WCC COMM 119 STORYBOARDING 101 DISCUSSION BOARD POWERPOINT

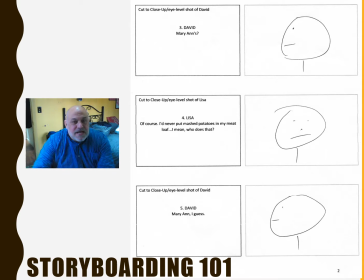(4:09)
Once again, my pathetic but funny little drawing right there. David, eye level shot him turned talking to Lisa, right? So there's some repetition here, which is what I wanted. This is how I want to document their conversation. This is called shot reverse shot, right? So David to Lisa, back to David, back to Lisa,
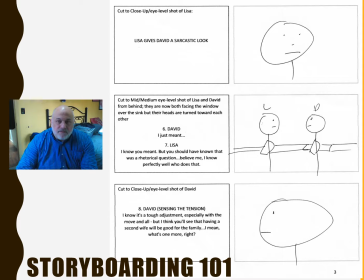(4:28)
and then there's a moment here where they have a little bit of a coming together, right? They have a moment here. So as you can see on the left, I want a medium eye level shot of Lisa and David from behind.
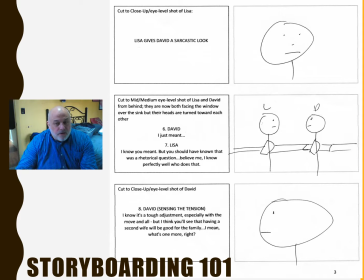(4:45)
They're now both facing the window, but their heads are turned toward each other. David says, I just meant, and she says, I know what you meant, but you should have known. It was a rhetorical question. So at this point, I did this because I want to make sure we see both of their faces, and we have the opportunity for these actors to do their stuff. This whole scene is about tension.
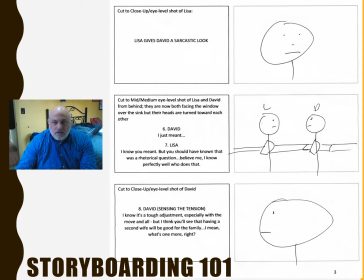(5:05)
As you may or may not remember, the whole point of this show is that there was a polyamorous family, a Mormon family, I think it is. This is from a previous student's work, who has moved to a new town and are sort of the weird family on the block because they have 3 wives.
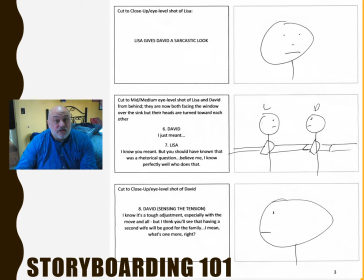(5:24)
And this is the source of the tension here. Lisa's the first wife, and Marianne is now the new wife. I guess there's only 2 wives, pardon me. And so here they're looking at each other because what they're really talking about, right,
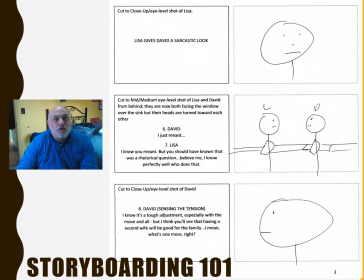(5:38)
is this new person in their lives who also is changing things. So the last shot on this page is a close-up eye-level shot of David, sensing the tension from Lisa.
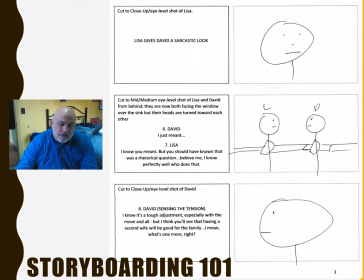(5:51)
So I want to make sure we get him a nice close-up while he's talking to her. And you'll note that in the dialogue, he's saying, I mean, what's one more, right? Meaning we can expand our family and we can get along.
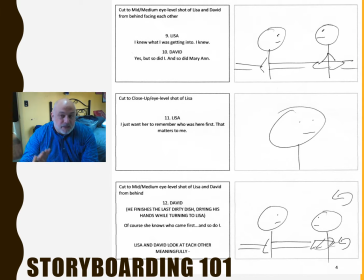(6:04)
And of course, we switch back to the 2 shots so we can get both of them again. Talking about Lisa saying, I knew I was getting into, I knew, and David said, yes, but so did I, and so did Marianne. And then we get a close-up of Lisa, who says, I just want her to remember who was here first. That matters to me.
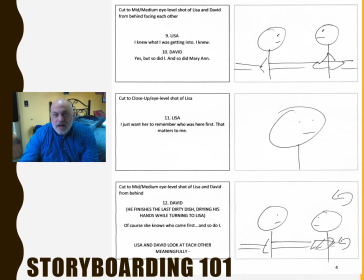(6:20)
So here we have Lisa really standing her ground, and so I want to make sure that's a close-up. Well, as this is interesting, we go back to another 2 shot, and David and Lisa are talking. He's drying the dish. He turns to Lisa to reassure her, makes a full turn.
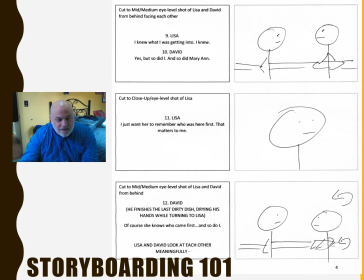(6:39)
That's why the little arrow is there. So they can have a moment. They can look at each other meaningfully, and he says, of course she knows who came first, so do I. So cementing them.
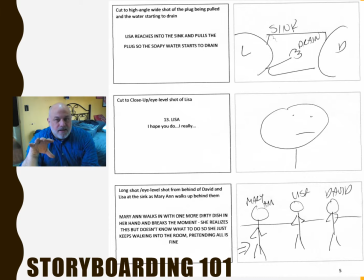(6:48)
And then we cut to a high-angle wide shot of the plug being pulled and the water's draining out, right? So Lisa on the left is reaching into the sink, as you can see in my picture, and pulls the plug so the soapy water starts to drain, and David's on the right. This is sort of some symbolism for me, some metaphor I'm trying to work at,
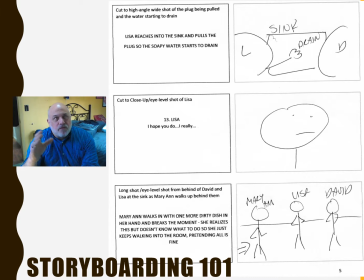(7:07)
is that the sink is kind of their relationship, and now it's being cleaned out. So now they're all understanding. They're sort of having a clean start, if you want to say, right?
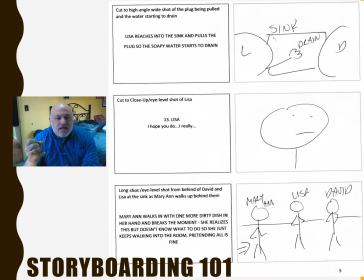(7:19)
They're sort of done with this conversation. Hopefully there's been some resolution. And then we cut to Lisa, and she says, I hope you do, I really, and she's about to say something else. And of course, Marianne walks in. So we cut to the same shot we had when Lisa walked in, but this time it's Marianne walking in from the left.
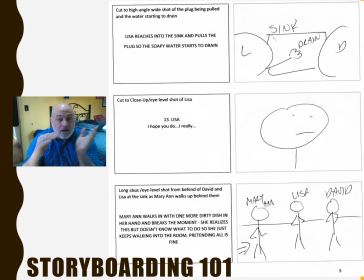(7:35)
So it's the same setup. They're meant to echo each other. David and Lisa are at the sink. Marianne is walking in, and she's got one more dirty dish in her hand. And she realizes there's something going on, but she doesn't know. We all know that feeling, right? So she just keeps pretending. She walks in pretending all is fine.
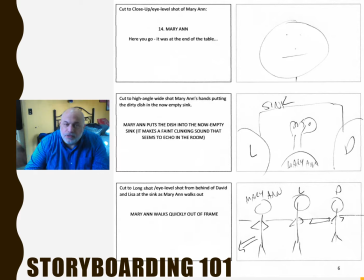(7:51)
All right, on to the next sheet, in which we're going to cut to a close-up eye-level shot of Marianne while she says, here you go. It was at the end of the table. So it gives the actress a close-up and an opportunity to convey some of this discomfort we're talking about. She knows that she's an issue in the home. The next shot, since we're changing shots, another panel, another image,
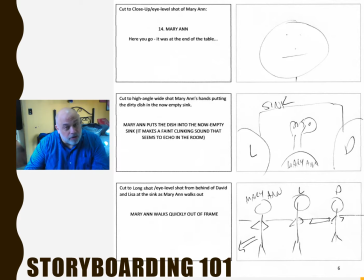(8:11)
we're cutting back to that high-angle wide shot we saw earlier when they were draining the water, clearing away the problems.